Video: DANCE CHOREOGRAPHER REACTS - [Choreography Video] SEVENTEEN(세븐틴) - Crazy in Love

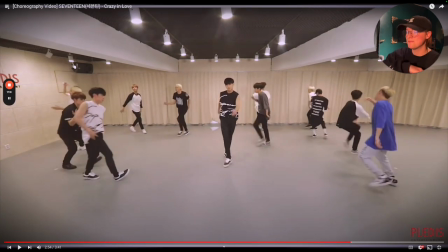(17:19)
that's funny they're gonna go do a little dab that really shows the age of this video man
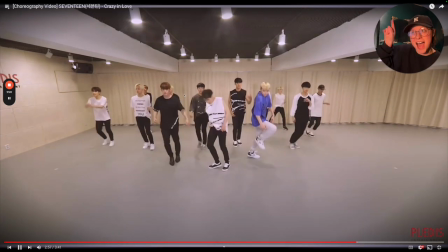(17:23)
love it because huh that
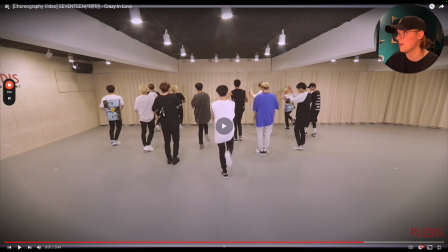(17:30)
was really fun getting the double on that with everybody and then just having one of our features go back in this dance break it makes sense why they had two videos
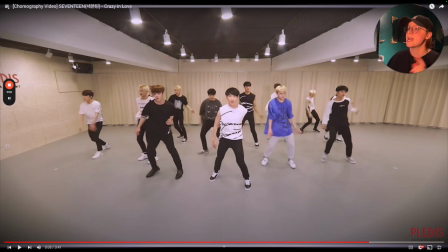(17:38)
because this dance break is significantly more demanding physically and it's a lot of it is in unison just like in the first course but the first course i think is way easier to get clean compared to this section there's a lot of stability things you have to factor in you factor in one
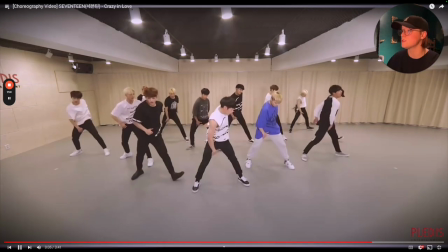(17:51)
leg balances. Some of the grooves are more aggressive in how you have to make them fuller.
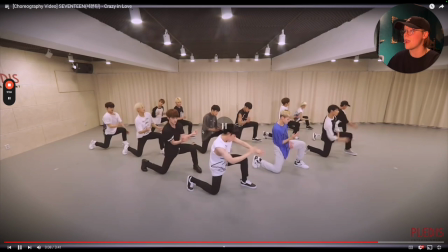(17:56)
Even this groove right here, popping it off, bringing it down into a tension,
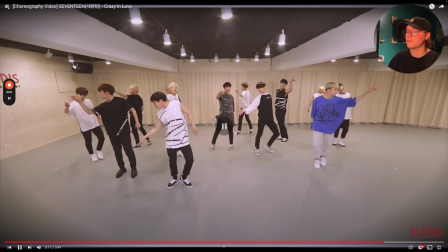(18:02)
into a body roll as you come back up, shaking it off the formations. It's not as simple as do an aggressive groove and then chill out. It's a aggressive groove with a minorly aggressive groove into a one leg stability, into something smooth and legato with a transition.
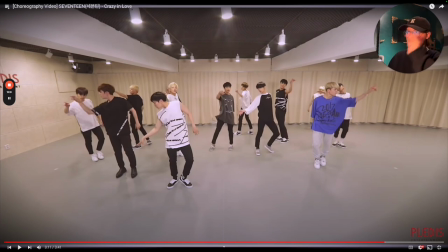(18:17)
So it's more polyrhythmic or more physically demanding between the texture shifts in this course versus the other courses which I really like I built it brilliantly
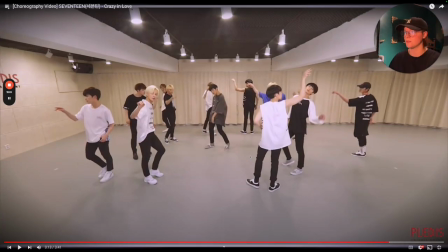(18:25)
I love the I love this zoom data and accenting off of our feature our features the only one not moving in a circular motion which is why
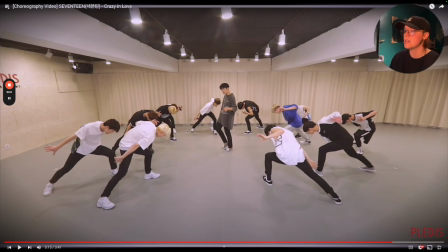(18:33)
he sticks out really nice to see everybody drop and frame out having everybody's hands out to the side some people do have this curve and some people have it more flat so that is just you have i call it the kin hand versus the um well both would be this is like left
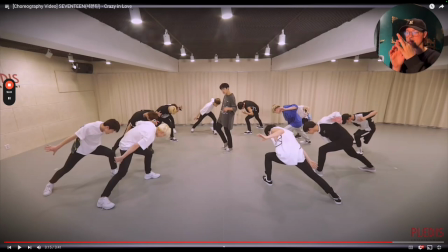(18:48)
kin hand right kin hand so like they're subtly different right well one of them has more of a protruding finger and then one is more chill not like a jazz hand but a relaxed jazz hand right so that would just be something to clarify you see how like micro of an issue that
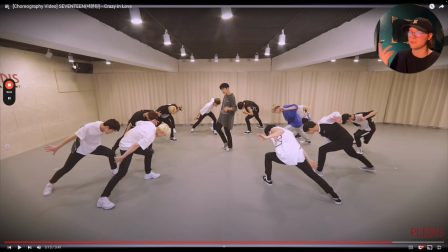(19:04)
truly is though some of them just have it turned in some of them have it turned out it's also that simple that's just wild to me it's so clean and normally you don't expect this level of cleanliness from idols and i know they were one of the people that were part of the era of this becoming now an expectation because they were the ones who made it possible you know and i would say bts is another group
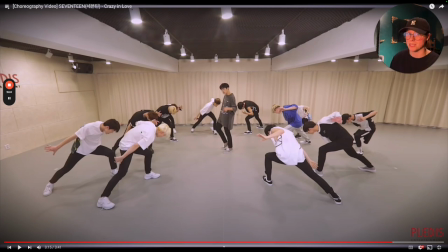(19:23)
that was a part of the conversation around that era as well before they popped off in america that was a topic of conversation for their cleanliness of a lot of their routines so it is nice to see this year with 17 that they've really showcased this from the get-go from the jump which also
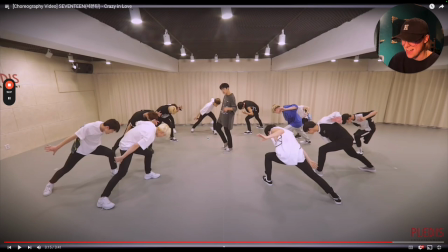(19:37)
you know could probably work against other idol groups because uh other other groups now it's an expectation that they got to be on par with this level of caliber if they're choosing to pursue concepts of similar nature because people are saturated in this level of intricacy and difficulty i
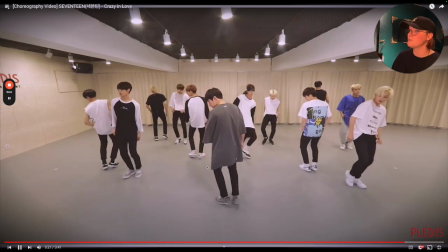(19:53)
love this where he pulls the shirt triggers everybody to get started and now everyone's in different directions so it makes it look more like a like a really chill party
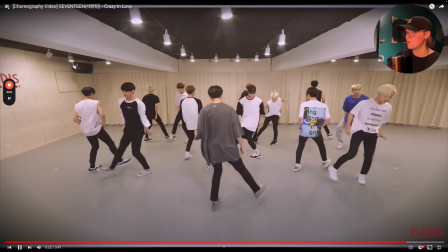(20:00)
you know it's fun that did it did it
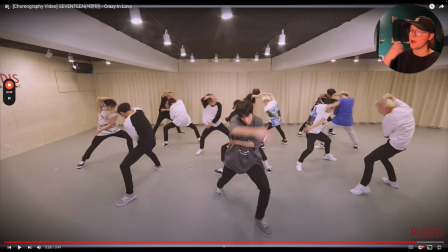(20:08)
it's just really nice how they're not allowing the upper body to be overly influenced by the percussion interpretation of the lower body i really appreciate that it shows that they're they're truly very fluent in this particular fingerprint of movement which is just so
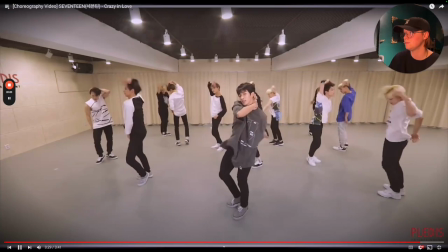(20:23)
fun and enjoyable i love it i love this that
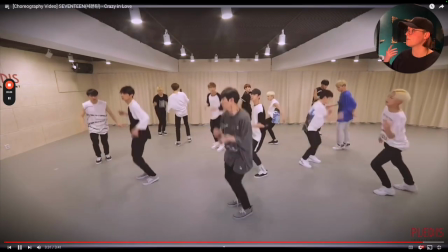(20:28)
drapery through